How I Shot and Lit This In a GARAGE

Hello, good morning, afternoon, or evening, whatever it is for you.
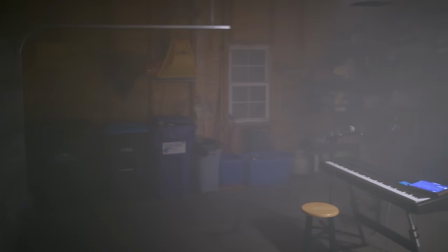3s
My name is Brady and this is The Classroom and today we are turning this basic garage scene into a full-on concert.
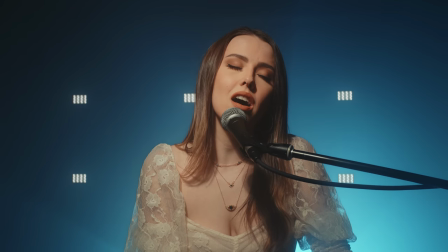10s
How? Well, stay tuned to find out. But if you are new here, new to The Classroom, new to the channel, please hit that subscribe button if you like what's going on, a like button if you're feeling super happy. And as for the entire video, the full video that we're referencing here, I'm gonna leave the link down below to Sarah's channel of the full video of the full cover that she's doing. so go please check out Sarah's channel and give her some support as well, but let's dive into what we got going on here today. Now, I don't know about you, but for myself, I love getting as creative as possible with as little budget as possible and as few hands on set as possible, and that's exactly what we did here.
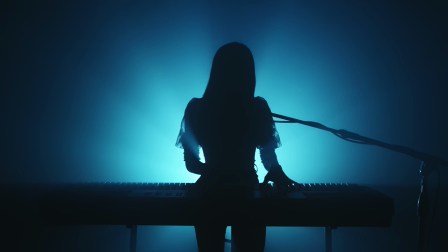45s
All I knew is that I wanted some sort of concert feeling for Sarah singing in this video,
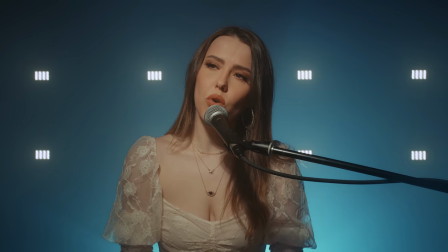49s
but I only had as much as a garage to work with, so I asked myself, how do I do this?
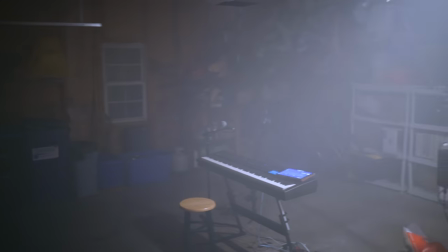55s
I mean, a garage is not flattering, it's ugly, it's tight quarters. What are my options here?
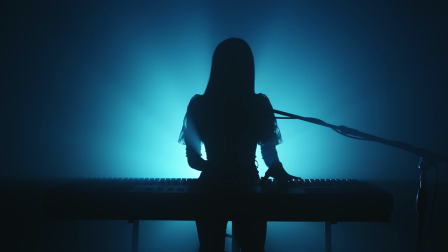60s
And I knew that I wanted a backlight with fog cutting through in the background, making these artifacts and shafts of light. So I kind of based everything around that. So real quick, before we get into the lighting, let's go ahead and talk about the camera, camera choice, settings, so on and so forth. So the camera I used was a Black Magic Pocket 4K with the Sigma 18 to 35 lens on that.
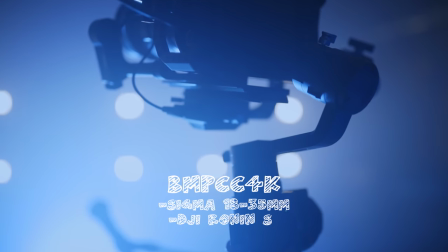79s
And I had that all mounted on my DJI Ronin gimbal and as for my settings the white balance was set to 5600 and the aperture was set all the way to f9 because I really wanted to have a forgiving depth of field since I was pulling focus on my own I was on the gimbal there was a lot going on so f9 longer depth of field a little bit more forgiving and not as a you know necessary to be tack focused or tack sharp all the time moving back to the lighting side of things what we do know is that we want to go for
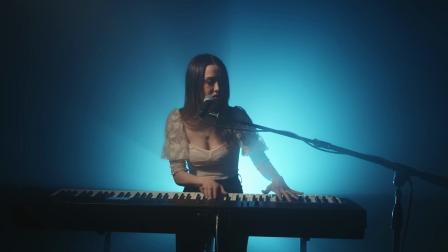107s
this backlit look. So that'll be a great starting point for our lighting.
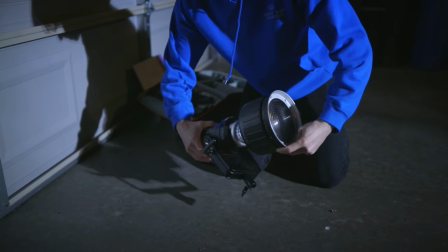110s
To get this back light, I used an Aputure 120D Mark II, and on that I had a Fresnel 2X attachment. Having a hard light source like with the Fresnel is going to give you these sharp artifacts of light and this contrasty light cutting through the fog especially.
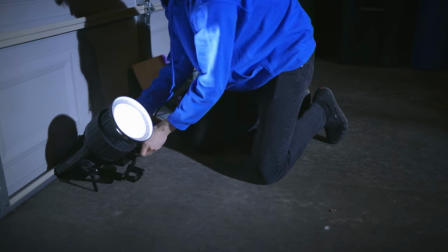125s
So that's why I went with that. And I put the light on the floor pointed like 45 degrees up.
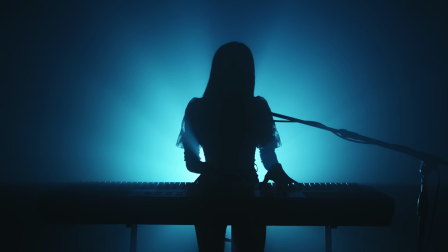130s
So it's really casting these beams up into the air, kind of making this almost halo effect behind Sarah and then to get this cool blue look I
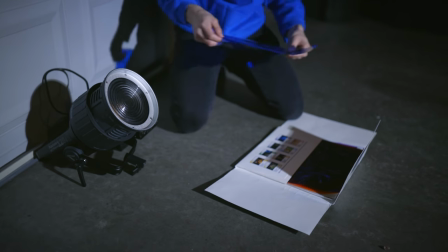138s
just took a Rosco color gel I think it was like a daylight blue and I just clipped that right to the front of the fresnel made
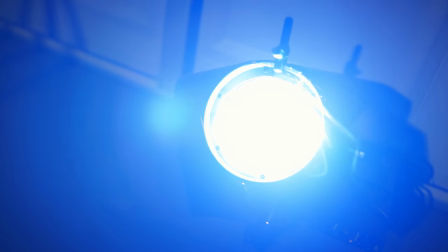144s
sure it wasn't spilling anywhere else and now we've got a really cool blue backlight but of course this video isn't about a cool silhouette it's about Sarah and it's about the singer it's about the artist whether it's a music video you're shooting or a performance whatever it is you want to light the
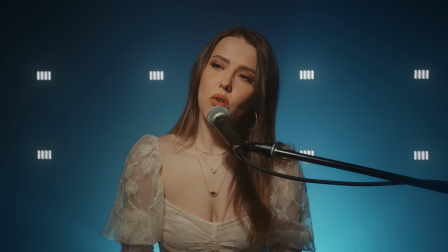157s
performers or the talent so we want to bring in one more light but immediately we run into an issue with having some sort of forward-facing light. And the issue is the garage is very tight quarters. So you're going to have a lot of light spill and you're going to blow your cover that you're in a garage and you're not on stage somewhere. So we're going to tackle this key light and lighting our subject while controlling our light and shaping our light source.
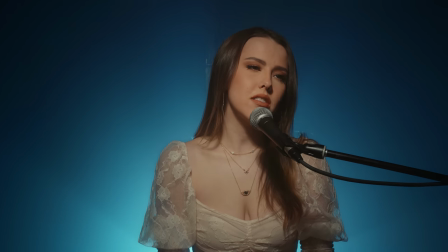181s
Now what we're going to call our key light or spotlight or whatever you want to call it,
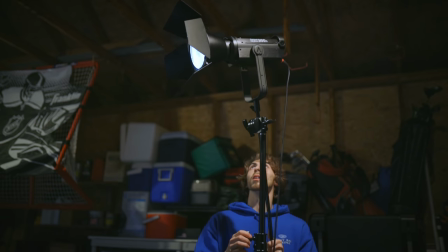185s
I used an aperture 300x and I brought that high into the side kind of emulating one of those spotlights that you would see on stage but with the reflector dish and just by itself as a reflector dish you will get a lot of spill it's going to bounce around the room you're going to blow your cover so to really shape the light and control
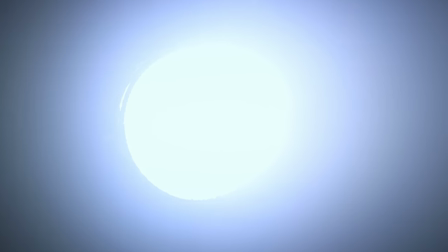203s
our lighting I added on a honeycomb grid which is going to keep the light going pretty direct pretty forward it's like a 30 degree
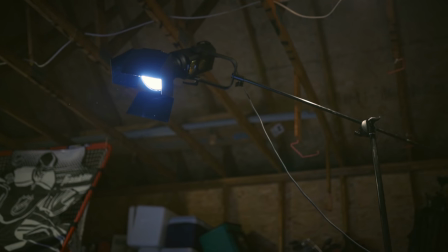210s
grid and on top of that I use barn doors So the grid is gonna keep it controlled and pointing kind of straight down at Sarah, not around the garage. And then I used the barn doors as well, just to close off, kind of flag off the light as it was spilling just a little bit more and leaking into the rest of the set.
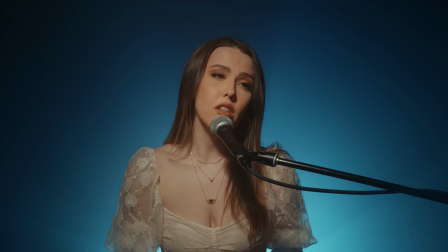225s
So with those two lights in place, this looks phenomenal, but I wanted to add some spice to it. And how are we gonna do that? Well, I was thinking, I've got Sidus Link, I've got some Aputure MCs that I wanna play with. Why not try to time some stuff up, make some lights dynamic and come in at different times? And that's what we're gonna do here.
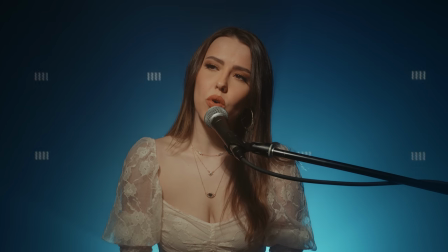242s
But if you don't have Sidus Link or programmable lights like this, it's not make or break.